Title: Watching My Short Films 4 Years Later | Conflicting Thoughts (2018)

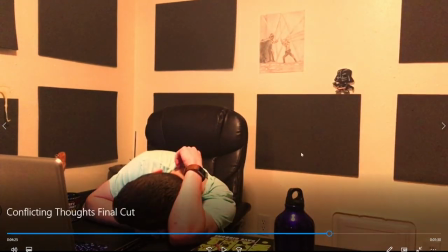um and that's because you know i was holding the camera for all the shots
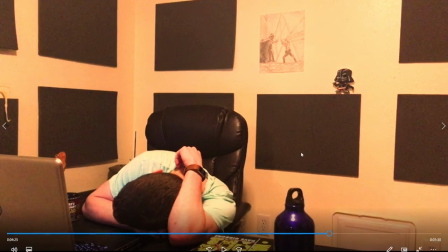and i'm actually in this shot so i couldn't do that um i think generally
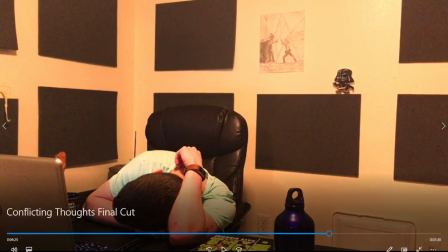the shots framed fine it's not horrible like it works
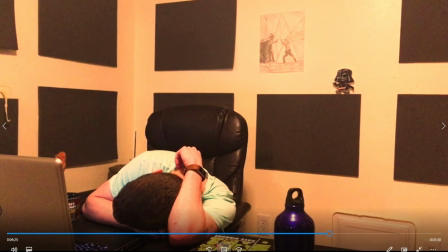it's just this is such a boring ending i thought you know and i really
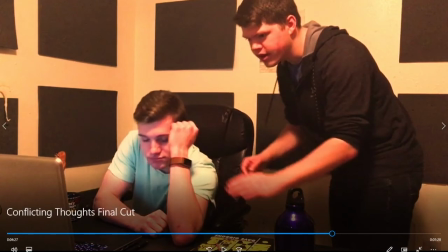improved the ending in the remake uh you could see with all this this color editing i did it really just look at how red my faces and I read everything just so bad uh but you can notice I called him Ben even though that's actually my name uh that's because the whole point
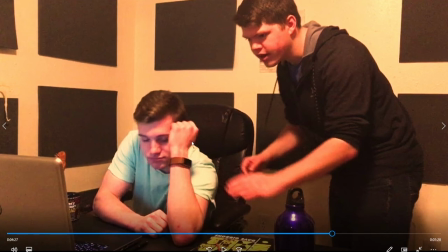was that the script was based on the writer's psyche is what it says based on them so it was supposed to be based on like my own thought process when I am you know struggling with you know getting something done uh which is the idea of like,
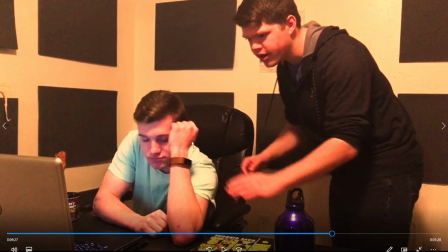you know, I'm kind of like, oh, I need a break to go out and get some fresh air and go do something. Or, oh, I'm going to sit down and be lazy and not do work on it. And then there's another, the other part of me that's like, you know what, I need to just push and get this thing done. Those are the three things that always play through my head when I'm like trying to get something done. Um, I was going to college at the time.
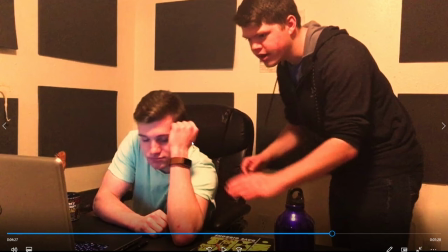So, you know, I was dealing with a lot of, you know, just college projects and deadlines and stuff.
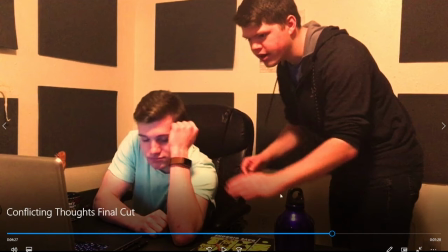So that kind of thing. So, yeah, so it was just something that made sense to do for me um
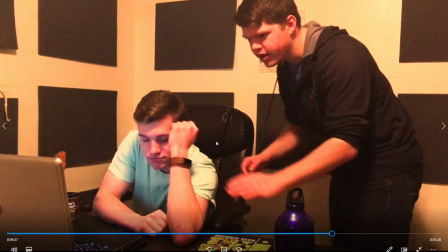but yeah so this shot looks so bad
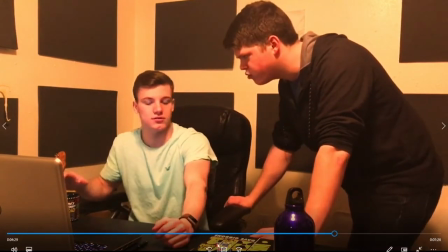mostly because the color grading if i had not done all this horribleness with the color grading
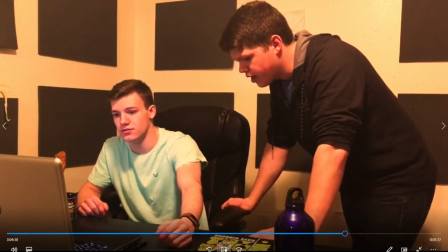also i hate my acting in this okay and you at least have an idea of what you want to do with it yet yeah i hate my acting
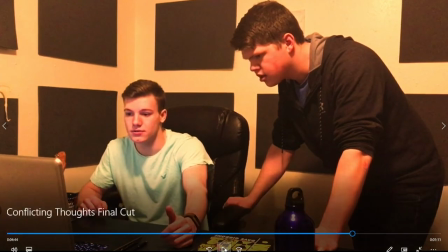so bad yeah i think i do there's a reason i'm not an actor what is it
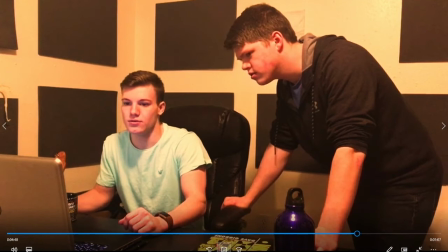um this is this is not not good i
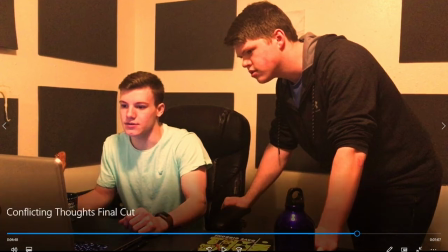don't like this i do not like my acting um it makes me cringe um so this actually had so many takes of
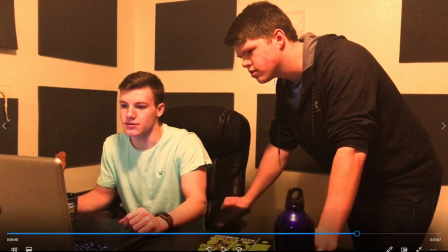this um and you can actually see that in uh there was a bloopers video that i uploaded for this um you can actually see there was tons of takes of this and that's because I kept messing up the line that I wrote in the script myself um I'm really bad with that
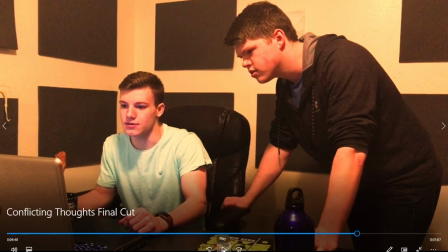kind of thing um I would definitely say I'm better at acting now than I used to be because I actually
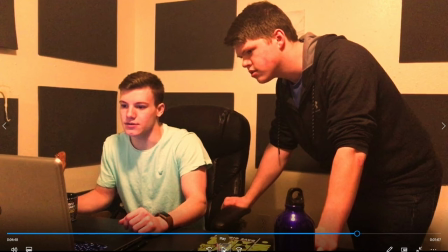took an acting class a few acting classes uh in college um but I'm still not great I don't think there's a reason I'm I'm a director not an actor um but yeah I think the problem with this
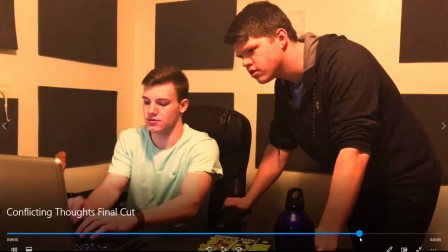ending is it's like it's just he wakes up this
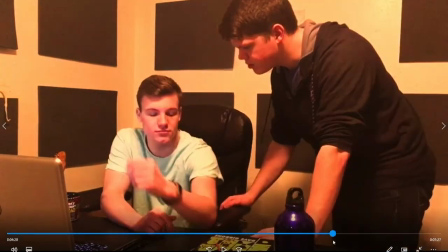random character who we've never seen before jumps in is like hey you were supposed to write this
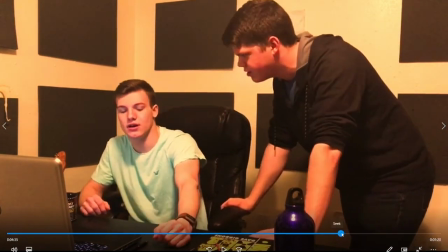screenplay but you don't even have a title yet come on he's like oh yeah i actually have an idea now i got this he's like here's the
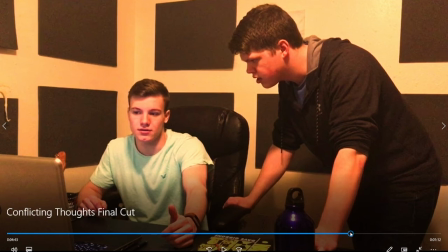title and now i did like the ending where it's like oh he writes the title the final shot is him writing the title of the title
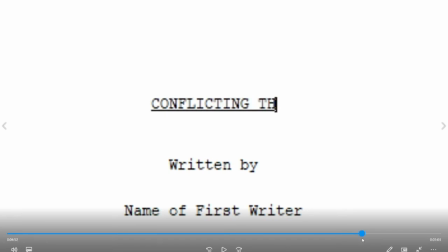of the film that he's writing is the title of the actual
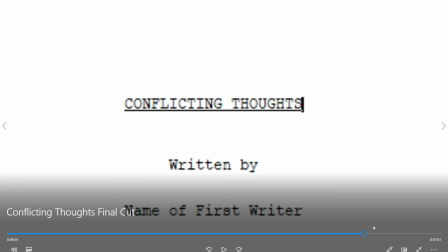film you're watching conflicting thoughts i do kind of like that that's kind of a fun little
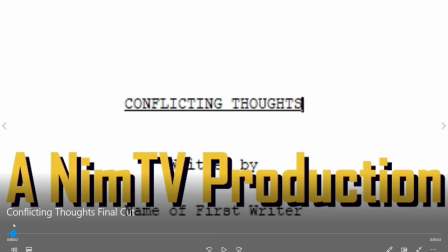thing at the end um like that shot is the same shot at the opening that's why i used this shot to open it up so
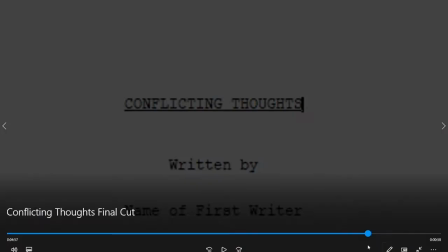i could use it at the ending um
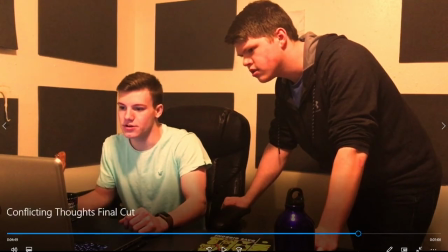so yeah it's but again i think the problem is there's just
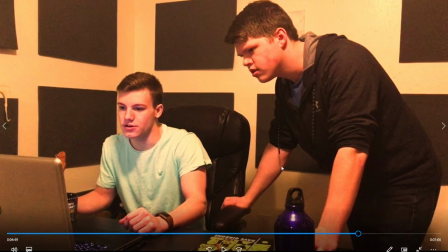nothing interesting with the filmmaking here it's just kind of you know there's no big triumphant moment um which i think that's one thing i really wanted to improve on when i remade it and if you watch the remake uh which is titled conflicting thoughts 2019 on YouTube,
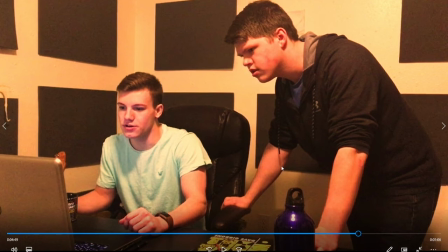um, you will see that there's a huge improvement on the finale, I think, um, where I had this, this big moment, um, it's a big triumphant moment of, like, yeah, she finally has an idea, finally worked through the writer's block, this, he just kind of wakes up, and he's like, what?